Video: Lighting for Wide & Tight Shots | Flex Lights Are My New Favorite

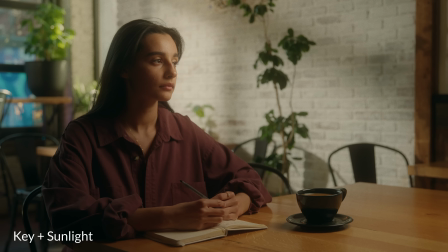So I noticed that on the table I didn't like how flat the table was I wanted to add maybe a harsh textured sunlight pop but I didn't want it to come onto Maya as well.
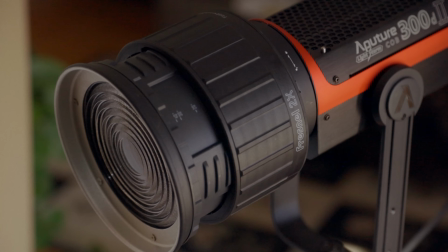So I used this 300D with the Fresnel 2X as my hard light source and I brought it through
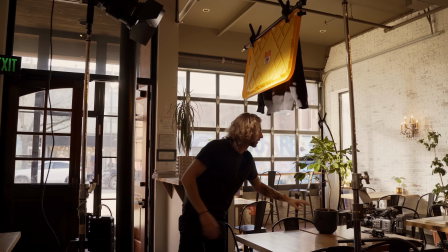this little bush here because bushes can create texture and really break up that light so it's not so hot and so specular.
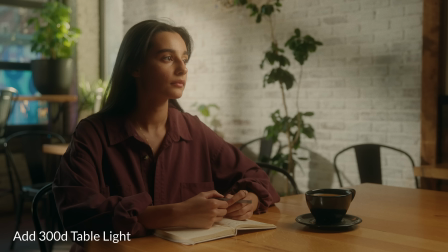Creating it like the sun is coming from the same direction as is our fake sun, the 600D that's outside.
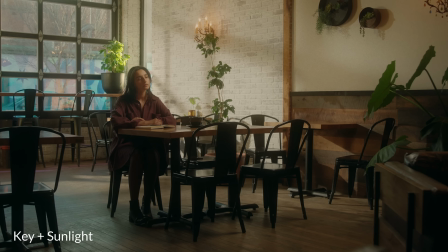So the 300D with the 2X Fresnel and really this light was only at 25%. It's not bright.
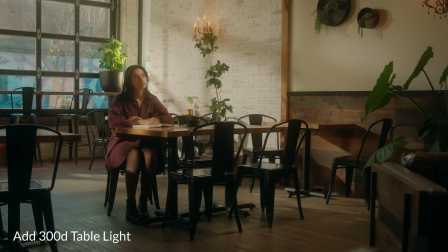We didn't need much. Less is more. I always say that I mean it less is more we didn't want it to be distracting you don't want people to notice the light you just kind of want it to
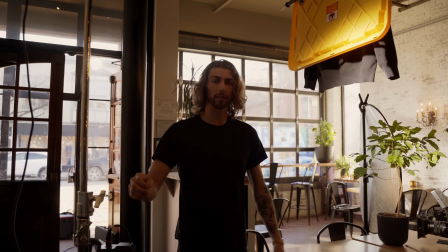be felt and seen as a little bit of texture across the table I forgot my floppy and I needed a cutter just
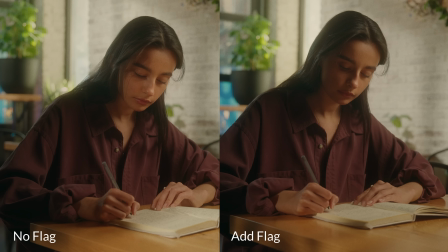like you know make a nice slash of light and I've got a bin cover that it's it's gonna work but
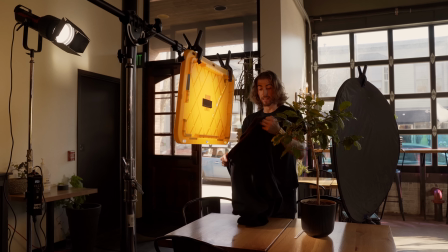I noticed that it's still casting a little bit of like a yellow glow on him so even more low budget and DIY we're gonna take a
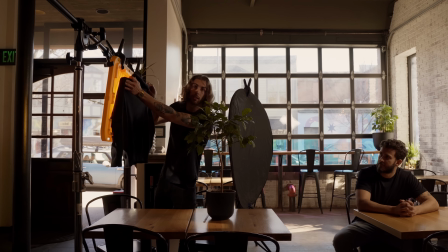sweater and oh yeah it's definitely making it's subtle but you see it's just a little bit less of a yellow cast on his side because the light's cutting through this and being
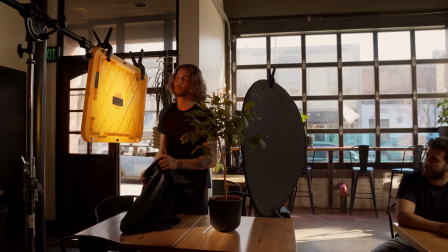ultimately a yellow softbox which is not what we want but hey work with what you got that's all we got so
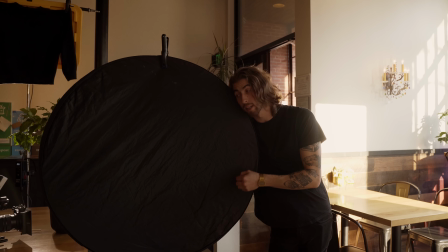just like I forgot the cutter I forgot some neg as well but I had a five in one disc not ideal I would want
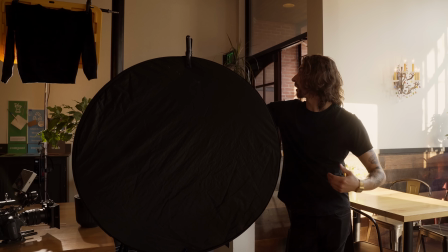a lot larger of a source to block out any kind of bounce light because this whole building is white,
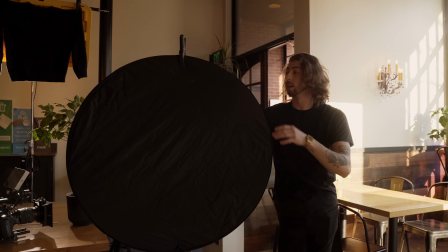light's going to bounce in and around and everywhere and fill in the shadow side. So best I had on hand right now is a five-in-one disc.
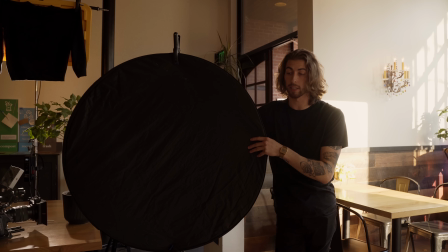It still worked but you know not as ideal as I want to but we got that just as close as we could to the frame line and then dialed it back
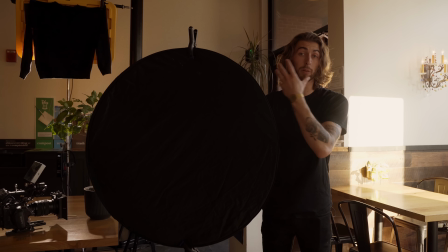from there to see how much neg we actually wanted and how much contrast ratio we wanted for that rapid light coming from
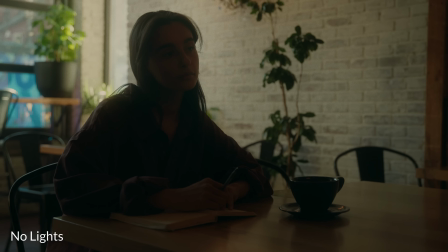the key light.
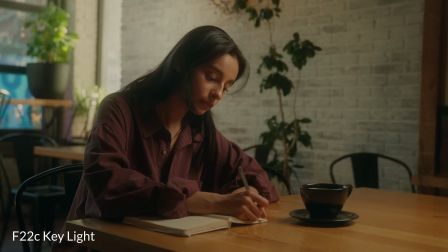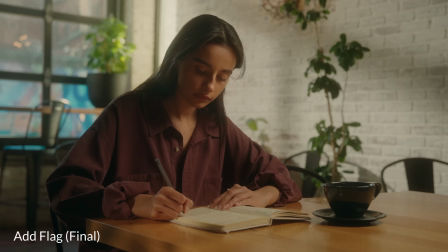So I started with a medium and now that we've got that shot done and out of the way we're going to actually move backwards to an establishing.
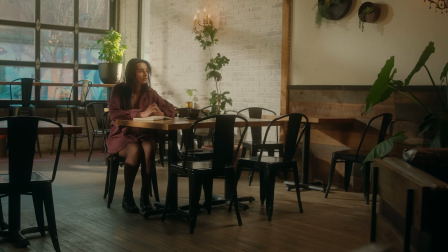Typically when going in I'd probably start with an establishing and move in but we're going to backtrack a little bit here. So some things to look out for when you're moving to your establishing shot you can't have stands you can't have lights as close to your subject so you're not going to have as soft as light. You're going to have to make some slight modifications but consistency is the main thing that you're looking for here so it's okay if your shots vary a little bit if you're zooming in and comparing back and forth.
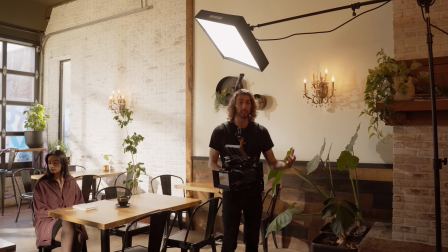So when we move to the establishing the wide scene the biggest issue that you're going to run into when doing that is probably on your key light and that's
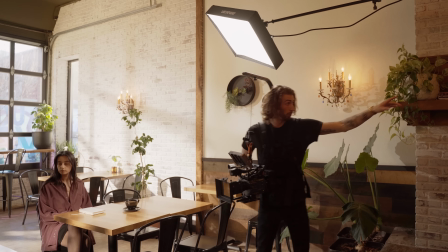the glory of using this flex light is because we've got this boom arm spread way over the scene because our frame line ends up
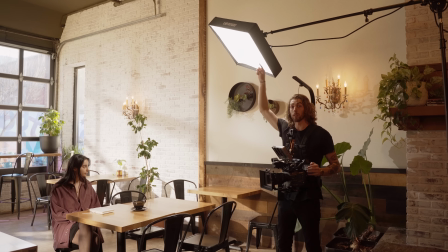being about right here so it's really going over the entire top of the frame and by using the arm in such a lightweight
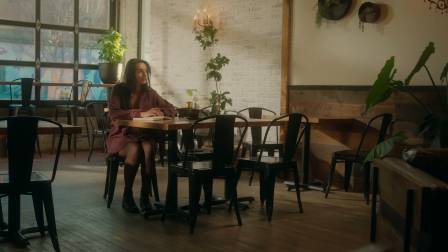light that's exactly why I chose to use this flex light because it's not going to weigh down this arm it's not going to you know bend or risk falling it's
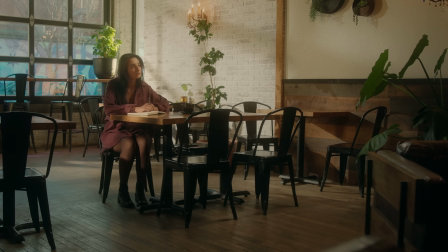just very easy to maneuver it's very easy to bring back up and down make changes too so for whoever's moving the stands
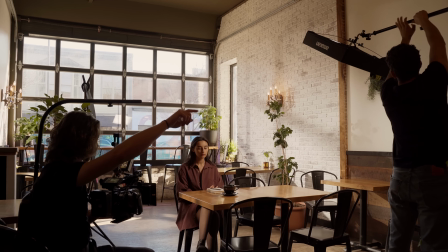moving the lights it's very easy to do so and nothing changed as far as the output of the light.
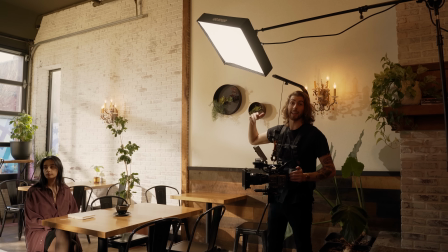It stayed at 100% because I had it maxed out, so I couldn't bring it any brighter. So what I then am going to do in post is probably make a power window around her face and
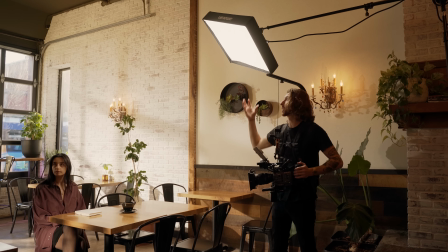then really bring down the exposure of everything else in the frame because we couldn't bring this light up any further.
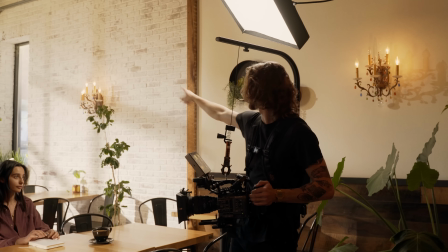As far as the other lights in the scene, nothing changed. We kept the 600 outside on the same place on the wall and this light stayed here as well because the 300,
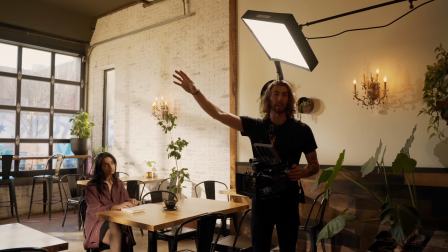there's no sense to move it out any further because we already had the light far out of the frame to create this hard texture across the table.
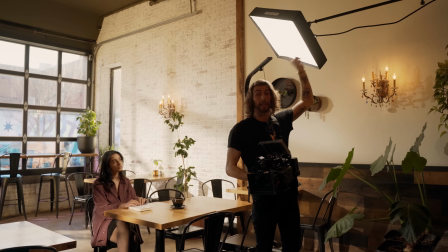So the only thing that really changed was the key light here and then we had to pull back that negative fill
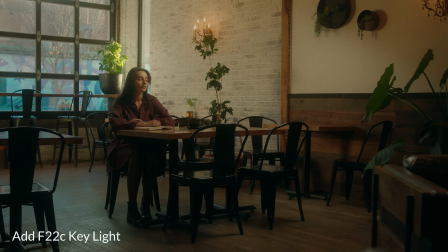as well just a little bit to keep it out of the frame to keep the light from bouncing off of the wall back onto her near side.